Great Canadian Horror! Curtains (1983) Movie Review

You get a real in-depth look into the souls of all these women too, right?
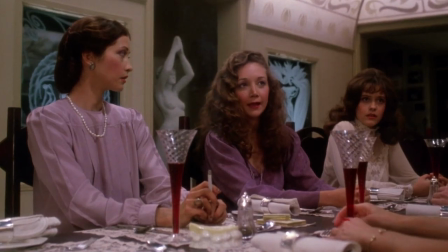499s
And it's just strictly through dialogue. You learn what each woman is about by what they say. They'll do. They'll do, yeah. What they're going to do or what they're willing to do for this part. And it's like, really? You're willing to go to these depths for something like this? Well, then that shows what kind of a person you really are.
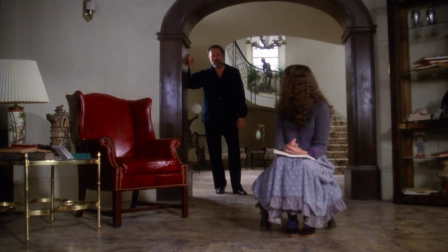519s
And then when it comes to audition time and Stryker is alone with these women and you see what each one of them does or doesn't do based on what they had said it's very revealing of that character right like there's that one character who's not really a traditional actor she's a stand-up comedian and she's basically telling him to fuck off like i'm not doing that fuck you you want to hire me hire
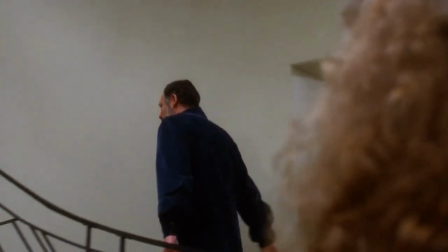541s
me yeah based on my merits but i'm not fucking you and he all walks upstairs and there's Audrey.
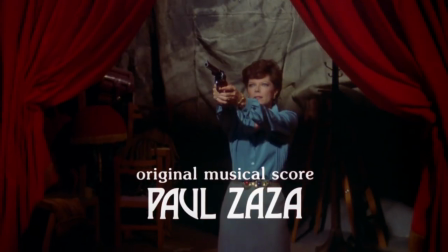548s
There's Audrey. What the fuck? The music for this movie is fantastic and it's done by legendary Canadian composer Paul Zaza who's done lots of great Canadian horror movies.
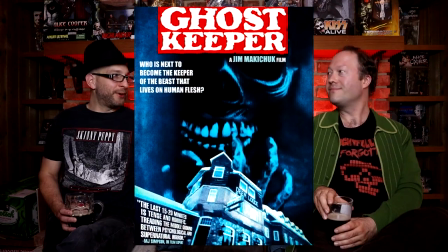563s
Lots of them we've covered. Yeah. Ghostkeeper, Prom Night. Prom Night 2.
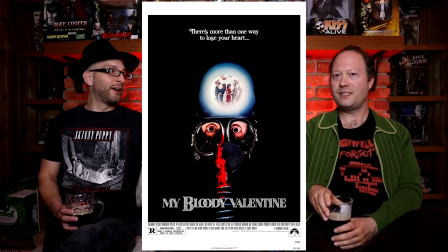569s
Prom Night 2. My Bloody Valentine and the list goes on. Yeah it's actually pretty crazy. the prominent shit he's done. Yeah and he's a great composer. He composes every scene perfectly. He gives each movie its own little soul.
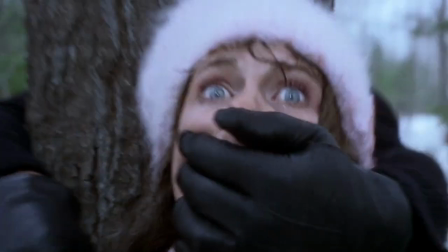583s
The kills in this movie are really good. But it's not the kills themselves. It's not like it's a gory type kill.
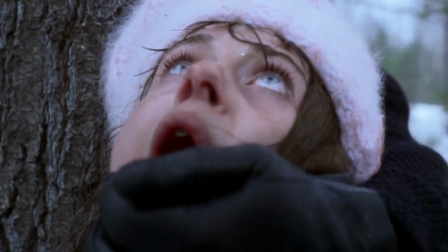589s
No because you see very little of the kill itself. It's the lead-up.
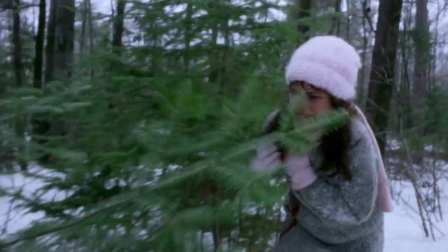593s
It's the tension building, the suspense that leads up to the kill is what makes it so brilliant.
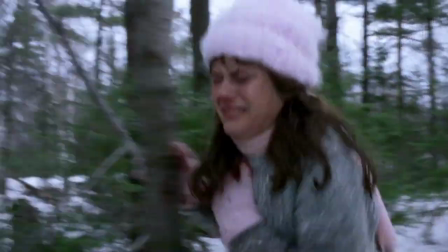599s
That's right yeah.
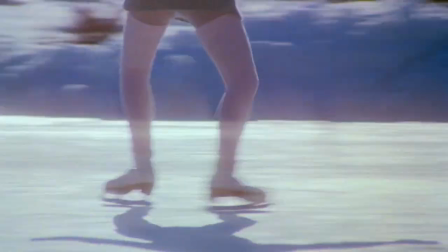600s
There's that skating scene where it's long and drawn out right a lot of it is the tension because you see the skates so somebody else is there obviously it's not her it's not Kirstie pans up you see the hag mask it's like oh shit then she pulls out that fucking sickle it's like
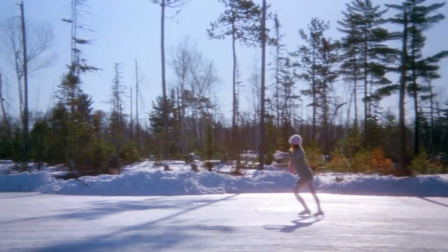617s
scary as hell and the way it's shot too it's actually like a beautiful scene because when Kirstie is just practicing or skating it's a beautiful scene it's it's all snow it's shot really
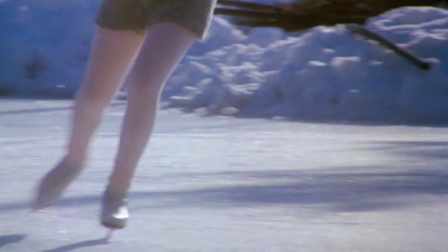630s
well there's that Burton Cummings song and and you're kind of just enjoying watching her skate. Turns into something you know is gonna have a bad ending, which starts with a beautiful type scene.
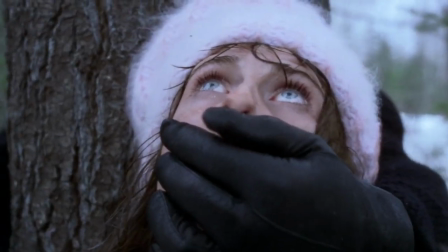640s
It's, I like the contrast there, right? Between the beauty and the horror. It's something that this movie does really well. And the way it's shot too, like slow motion, the skating.
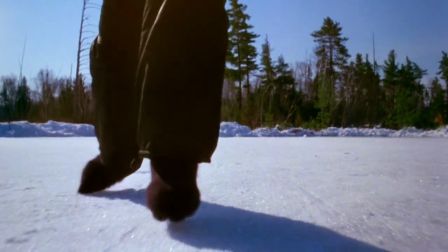650s
Obviously they took their time to like, put the tracking on the rink, to be able to track the skating perfectly.
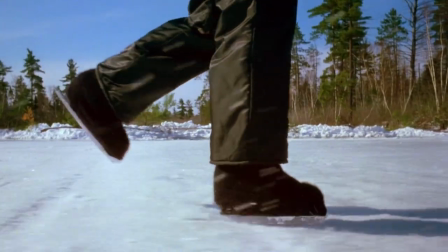657s
Like, just to think I was watching it, like the preparation it took to do these shots. Probably took days. Yeah, it would have been really intense. And it pays off like crazy.
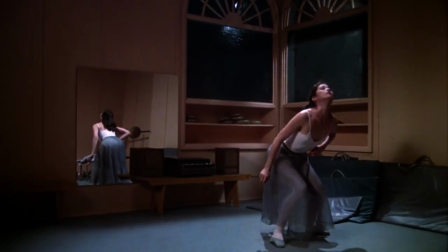669s
Yeah. Just like the ballet scene with the other girl, she's practicing her ballet moves. Again, it's very beautiful.
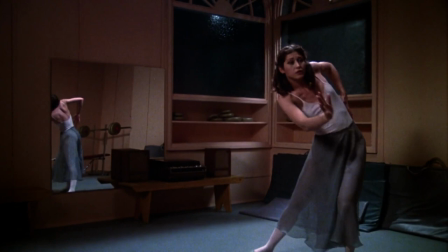674s
She's doing something artistic. You're enjoying watching her do her moves. And then out of nowhere, she gets killed.
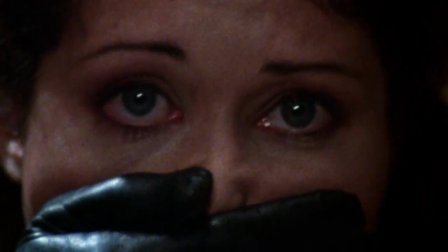681s
And it's like this contrast, this beauty, and this awful thing happening to her. Very fittingly, final act is amazing.
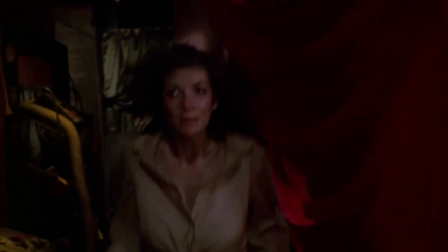688s
It's incredible, and it goes on forever. There's a huge chase scene, and the setting for it, too, which is extremely fitting,
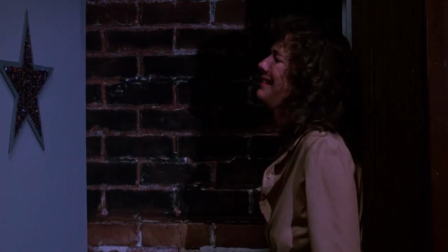698s
is like a backstage prop department for a play.
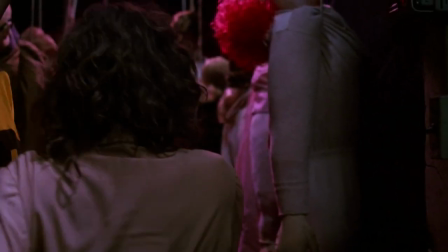703s
So many things that pop out at you. There's so many vivid colors. There's so many mannequins and creepiness. Then you've got this cat and mouse chase between the killer and the victim, too, right? It's great. It's fantastic. It's just fantastic. That is one of many great settings the insane asylum is a great setting in this
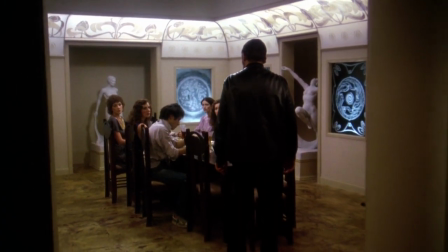722s
strikers mansion another great setting the wilderness around in the winter Yeah,
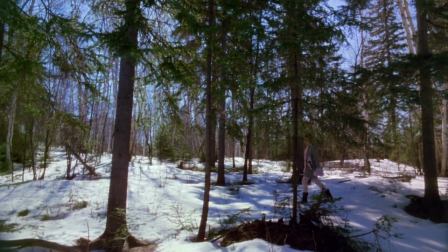727s
so if you want to run away, you can only run away so far before you freeze to death Yeah, then the last setting at the end of the props department couldn't get any better.